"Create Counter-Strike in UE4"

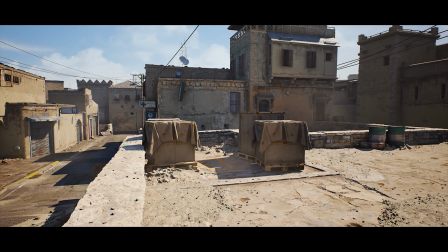0:03 Hello everyone, my name is Viktor Röhmann and in this breakdown I'll be showing you how I recreated Counter-Strike's iconic map Dust2 with a hyper-realistic twist.
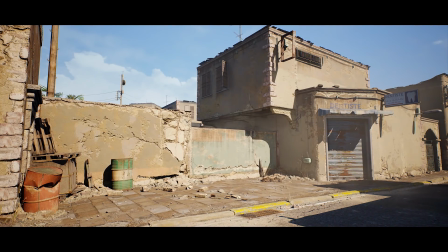0:12 I wanted to explore how one of the world's most popular games could look if it was remade by leveraging the most cutting-edge technologies that exist today.
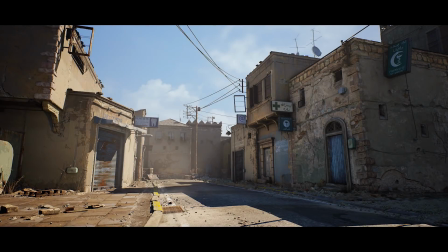0:20 I'll break down the most useful techniques that I used to create this scene, with some fun and highly creative workflows in every step of the process.
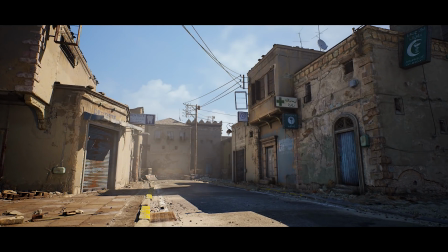0:27 And if you want to learn more about this project,
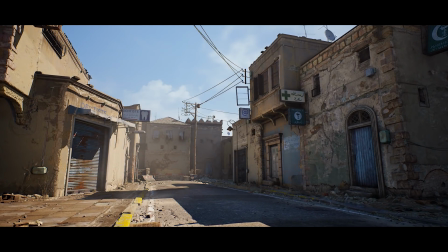0:29 you should join us on the 12th of this month at 7pm CET for an in-depth livestream where I'll be answering any questions you may have about this scene.
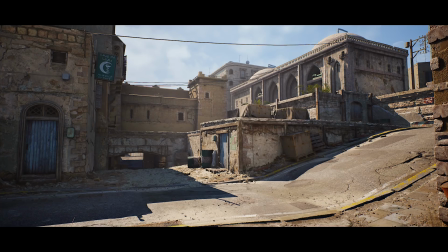0:38 So check the description for more details and let's jump straight into the breakdown.
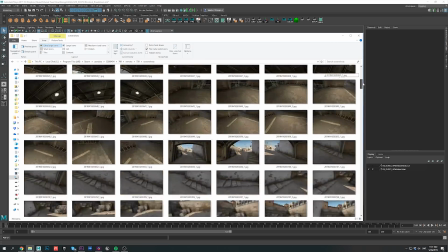0:42 To start off, I went back into Counter-Strike and played the game to get a better sense of space in the scene.
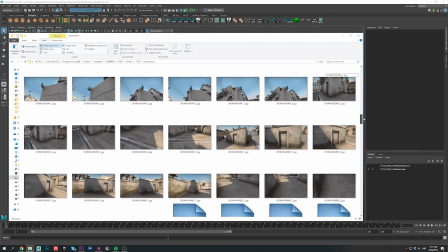0:48 And as a fun test,
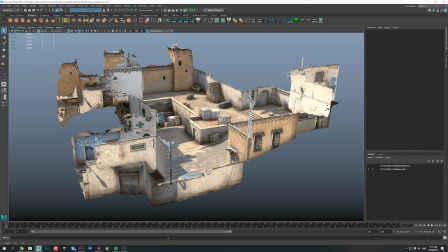0:49 I then captured a whole bunch of screenshots and fed them into a photogrammetry software which basically let me create a simple 3D scan using the different angles.
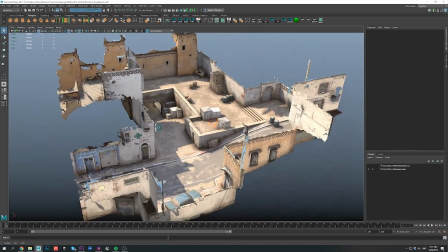0:58 Now there are probably more clever ways to go about this But I just wanted to have a bit of fun and this really helped me get a sense of scale
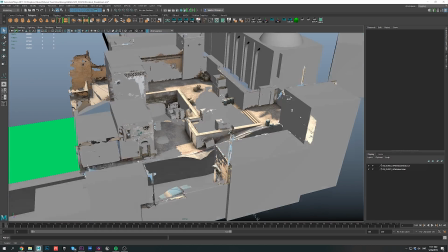1:05 and proportions I then used this as a reference to quickly model the basic shapes of the map Mostly using simple primitives.
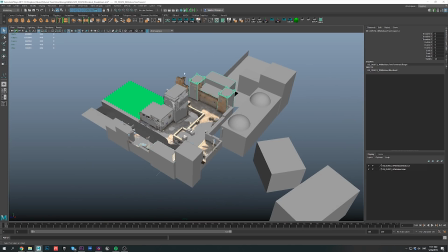1:12 I wanted to stay as true as possible to the original shapes But then really give the set dressing and texturing my own spin
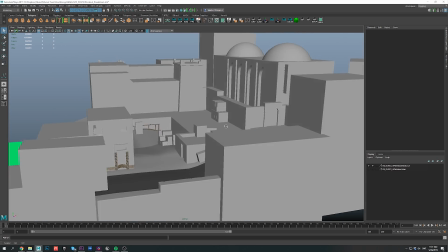1:19 Now all I needed to do was export my block out scene into Unreal Engine and get things going
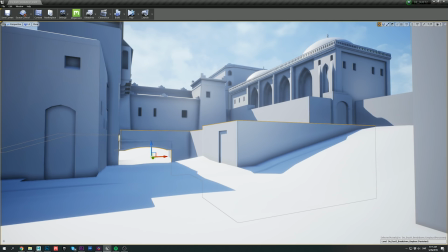1:25 So here we are in Unreal, and the scene mostly consists of basic objects with no textures.
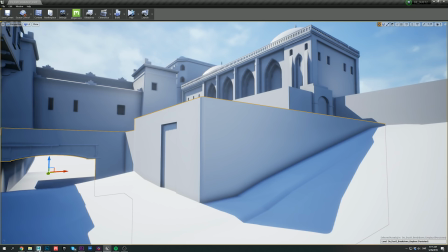1:30 And for this video we're gonna focus on the center structure or the main square, which I'll be using to demonstrate how I went about detailing most of the scene.
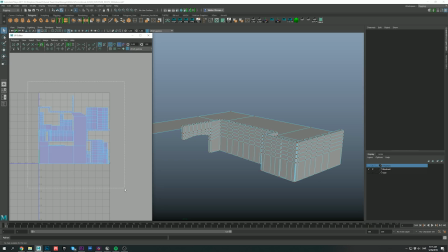1:37 The mesh itself is extremely simple with very basic geometry and UVs.
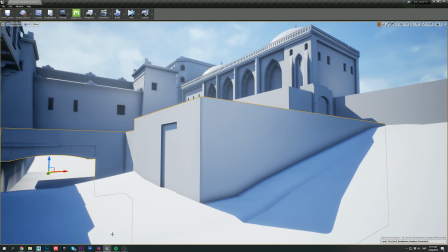1:42 The next step here was to apply a plaster material on this mesh, and to achieve this I relied on real world scanned data from the Megascans library.
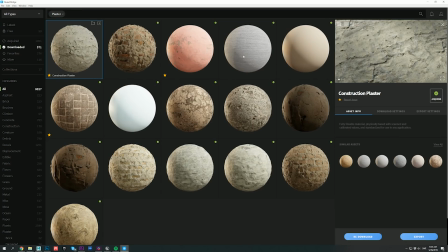1:49 Because we're using a huge amount of assets for this scene, importing them would have been extremely boring and time-consuming. To get through this, I used Quixel Bridge, which allowed me to export my assets to Unreal Engine with just one click.
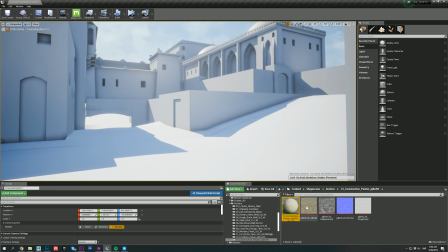2:04 As you can see, my plaster surface is automatically imported with all the textures and a material,
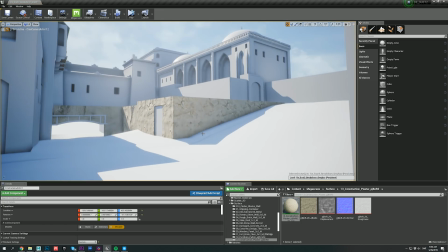2:09 which I can then drag and drop on my wall, all without ever leaving the zone.
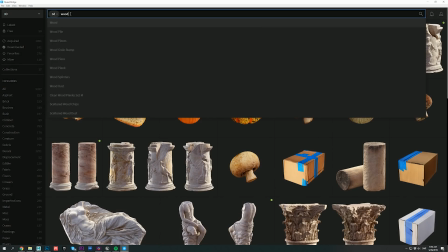2:15 Now I'm gonna go back to bridge and I'll export this wood board's 3D asset.
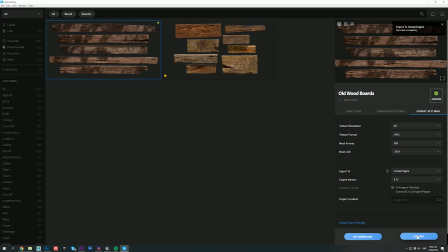2:20 This asset consists of multiple different wood planks, so all I needed to do was randomly pick one of them from the content browser,
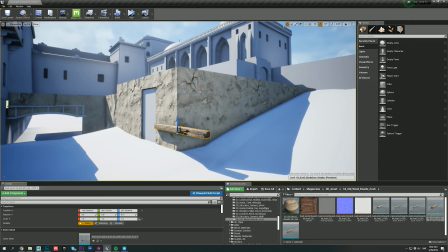2:27 then move, rotate and scale them around my structure.
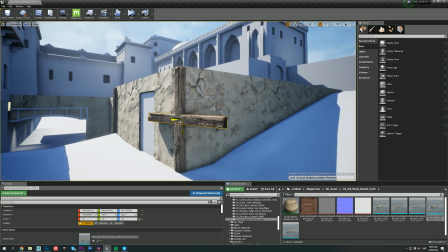2:31 I make sure to use several of the different planks, as well as to rotate them around to maximize the variation I get from them, to avoid repetition. I'll speed up this process a little bit.
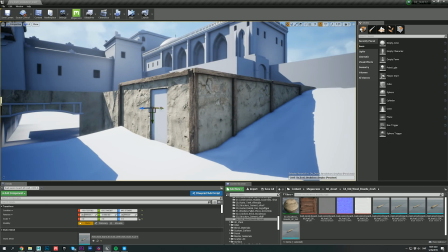2:45 I'll also add a couple of planks around the door to create a really old and worn doorframe. Once the planks are placed where I want them, I drag and drop this material from the content browser on top of my door,
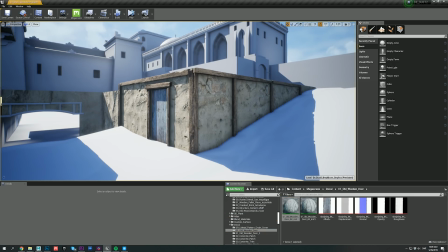2:58 which was a fairly simple box, but now it looks like a realistic door that really helps sell our overall composition.
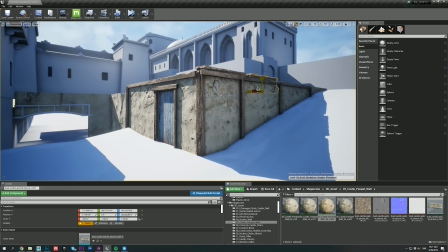3:05 I'm also adding a couple of these low stone walls on top of this structure to help give it a nice detailed sort of crowning. All the assets I'm using in this scene have been imported with one click using Bridge and the UE4 Live link.
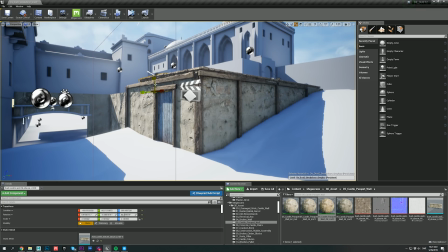3:21 Once I'm happy with these wall assets, let's move on to talk about trim sheets, what they are and how to create them.
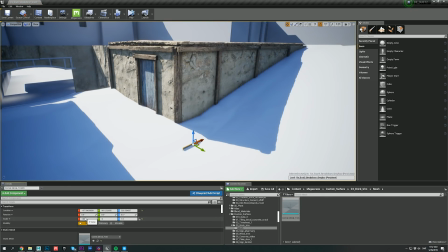3:29 Now I'm just going to add a very basic mesh around the corner here and so far it's just basic mesh but we'll create a custom trim sheet using Quixel Mixer to have a nice set of bricks to apply to it. Trim sheets are basically tileable textures which you can apply to your models to create crownings, panels, damage and so on to specific parts of your model.
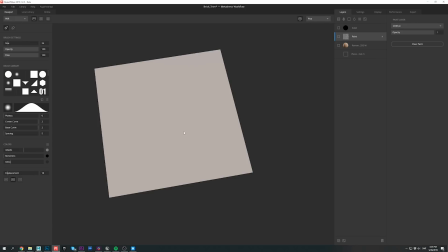3:50 My layer stack in the mixer was fairly simple for this one and I used a
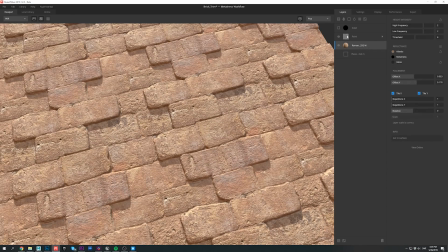3:54 black color in the top layer as shown here as an opacity mask in Unreal.
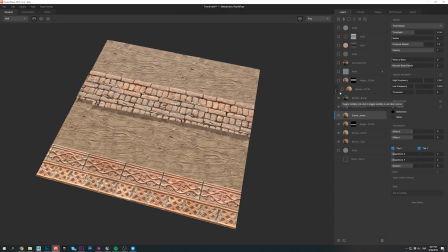4:01 This project used more advanced trimsheets as well, such as this one, and I'll be covering its creation process in the upcoming livestream,
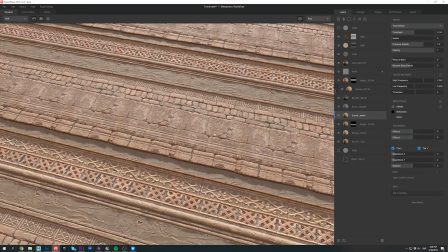4:09 from creating the texture in the mixer, to the geometry and UVs in Maya.